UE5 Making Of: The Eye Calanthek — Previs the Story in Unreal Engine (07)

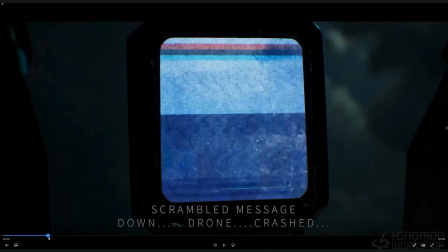It's a Twilight Zone type of story. So, but we don't know that, so we distort it, and it's basically like her job is to fix down drones.
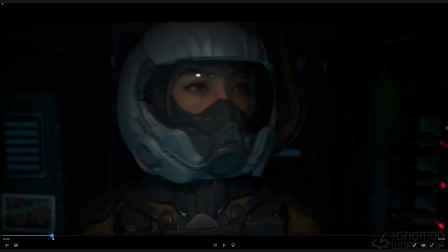So when she gets this, it's basically it's a message about a down drone. Here's the coordinates, blah blah blah. But then we find out later on she's the one that sent that.
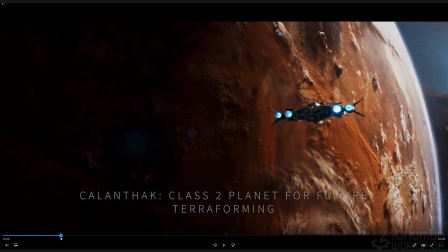But she doesn't know that yet. So here now we can see it. Now that this particular previs, we're starting to flesh out more.
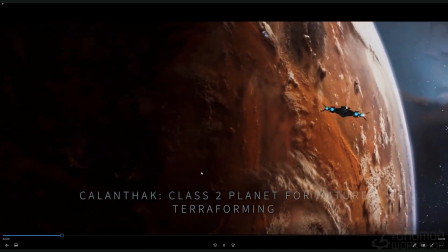Now introducing the matte painting.
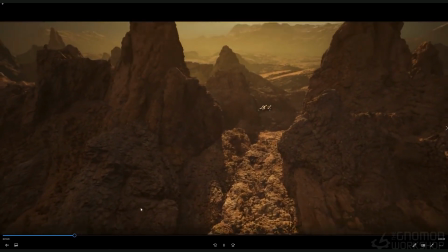And now this is probably pretty much the same. Hasn't changed too much at this point, but maybe added some lightning here and there.
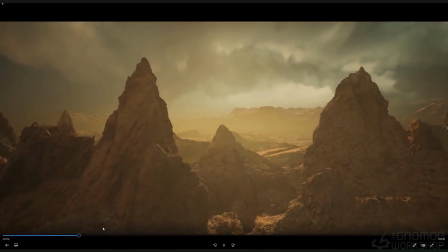I think that's probably the only thing that changed. It just advanced because
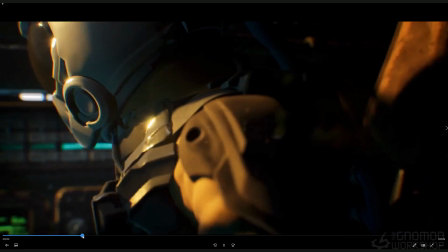we had this whole thing where she's like looking down at the drone.
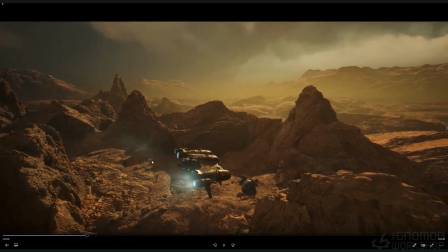Started to add like some kind of effects here coming off really bad, but early days.
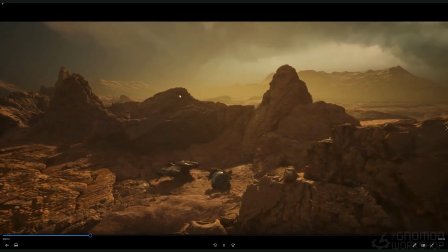And just slowly starting to add like the lightning and other kind of effects in there.
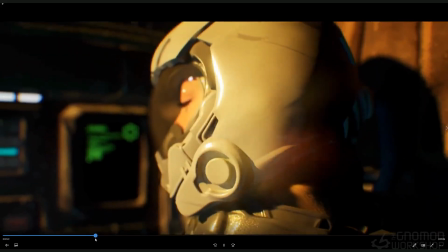So the story, like I said, has changed from where we were. So then we, from being told by
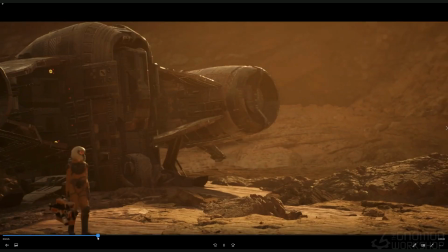basically our character, someone off like from mission control or something like that, saying, hey, you got a mission.
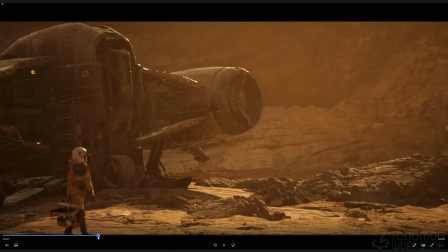This is her getting a message from this planet or something like that. And so she's investigating.
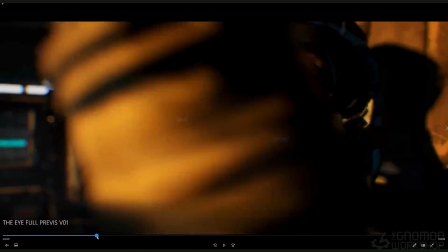And going to fix it. So this is a better camera angle, like I felt to start off with, and also I wanted to,
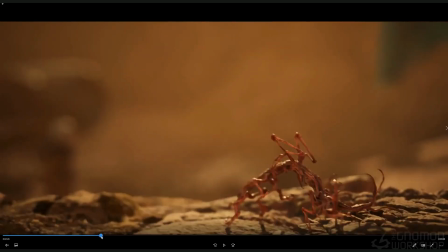this is where we decide that this planet has its own kind of intelligent life form.
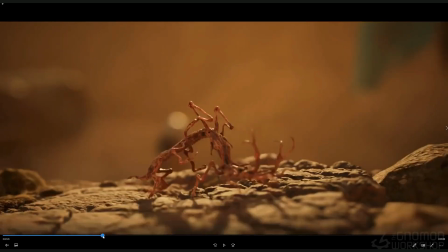And the life form is something that can mess with time itself.
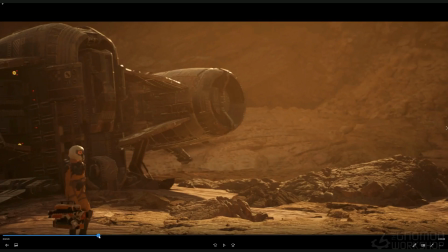And so having this, and also I want to kind of show that this planet's not lifeless.
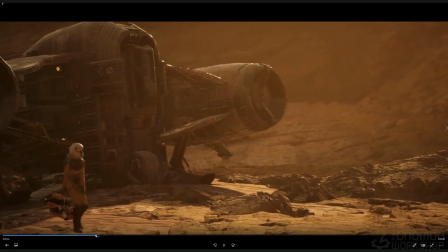So this is a way to introduce her coming off the ship, kind of walking, but also go out of focus.
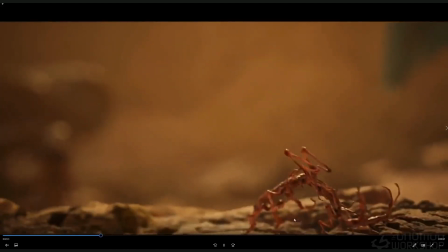And in the foreground, we have this little creature.
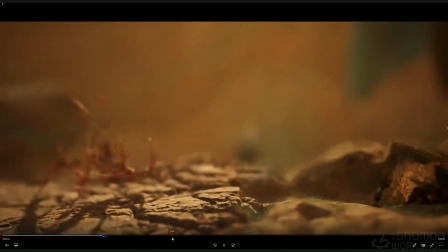And the creature gets engulfed by something and then all of a sudden returns right back where it was.
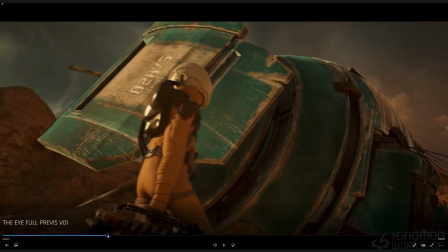And so that gave us a hint that something was off. That was the idea with that.
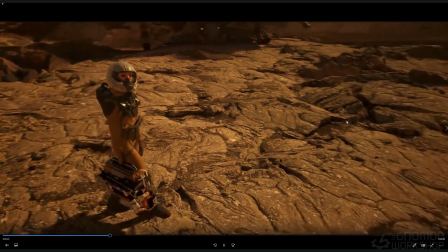We had these other angles that I abandoned later on. It felt too swirly and all that stuff.
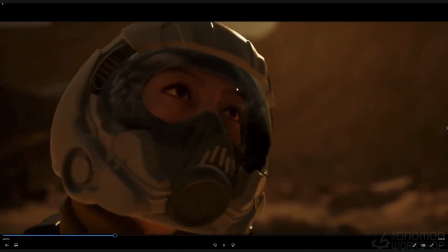And then our close-ups, again, she's not finished, didn't light it, yet.
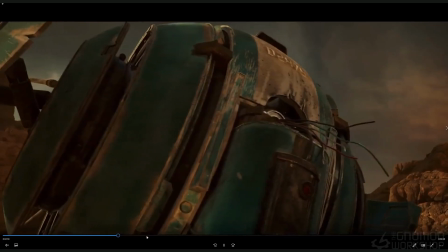So this is all Still early days, but this was getting closer.
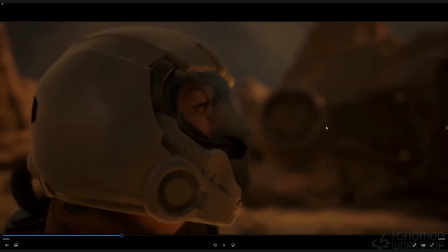It was like, moving around. Our lens is closer to a 50, which is good.
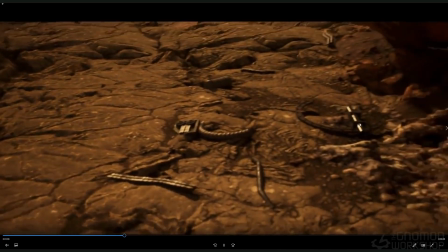So it doesn't have that weird fisheye quality.
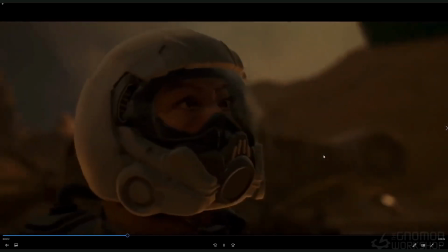But it was telling the story of her now trying to really discover what's going on.
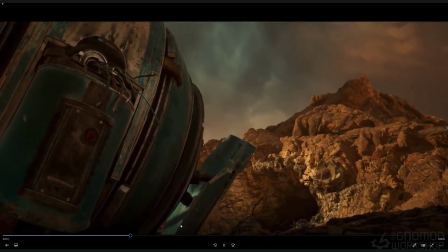So this is getting closer to where we end up going.
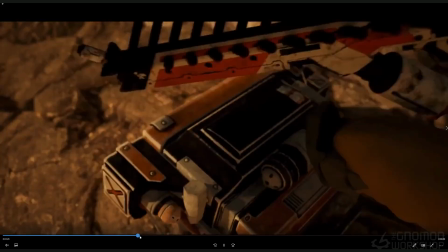And then we still had this where she's opening her case, which was just kind of abandoned some of this.
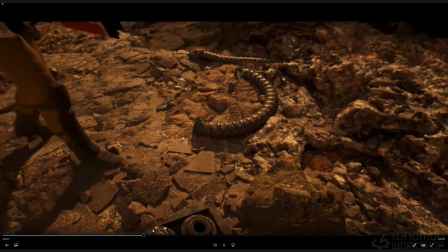Then we had these other, kept this, moment, because for some reason I thought
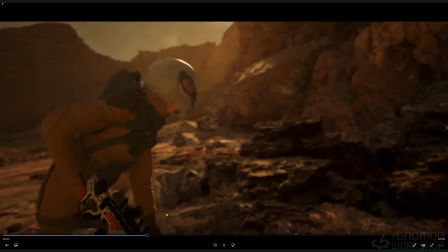it's like the details to help us, describe that there's something
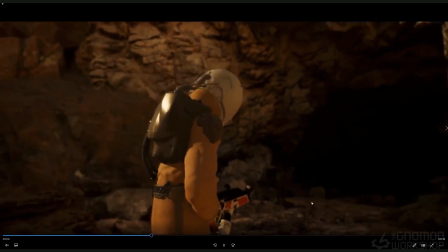in this cave is directing her, because the pieces around from the drone or inside.
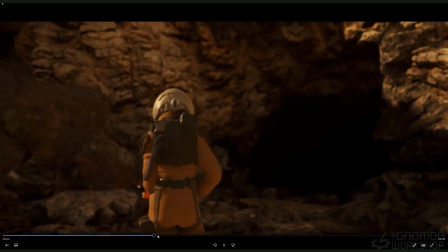The rest of it, the orb must be in there.
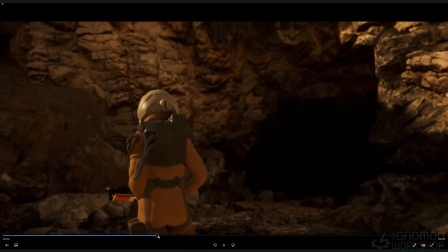That basically is the orb, the eye is basically going to, she thinks is going to at least give her information of what happened.
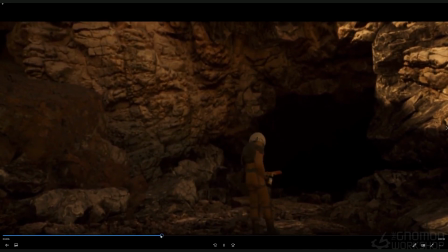How did it go down? She also needs to fix it, so she needs to find it if it's something that she can pull out.
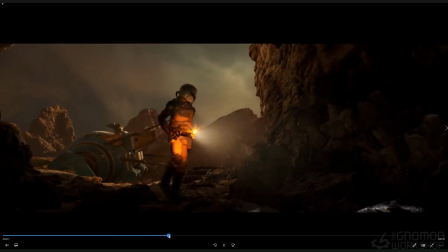So this is getting closer again to where we end up going, and then there's like an effect here that we polish later on.
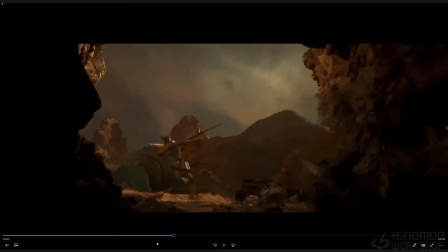But this effect here was same thing we saw in the bug, but it's kind of engulfed her.
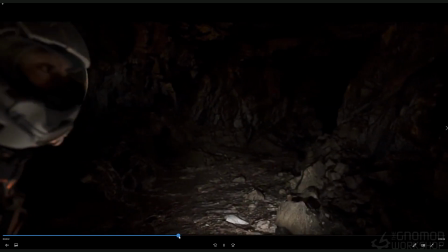So now we know the idea that there's something about to happen to her.
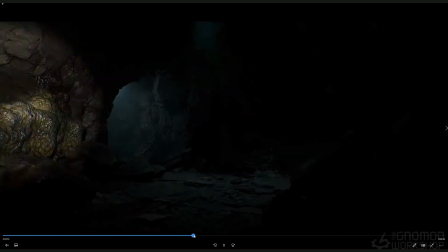So this is, we follow her through.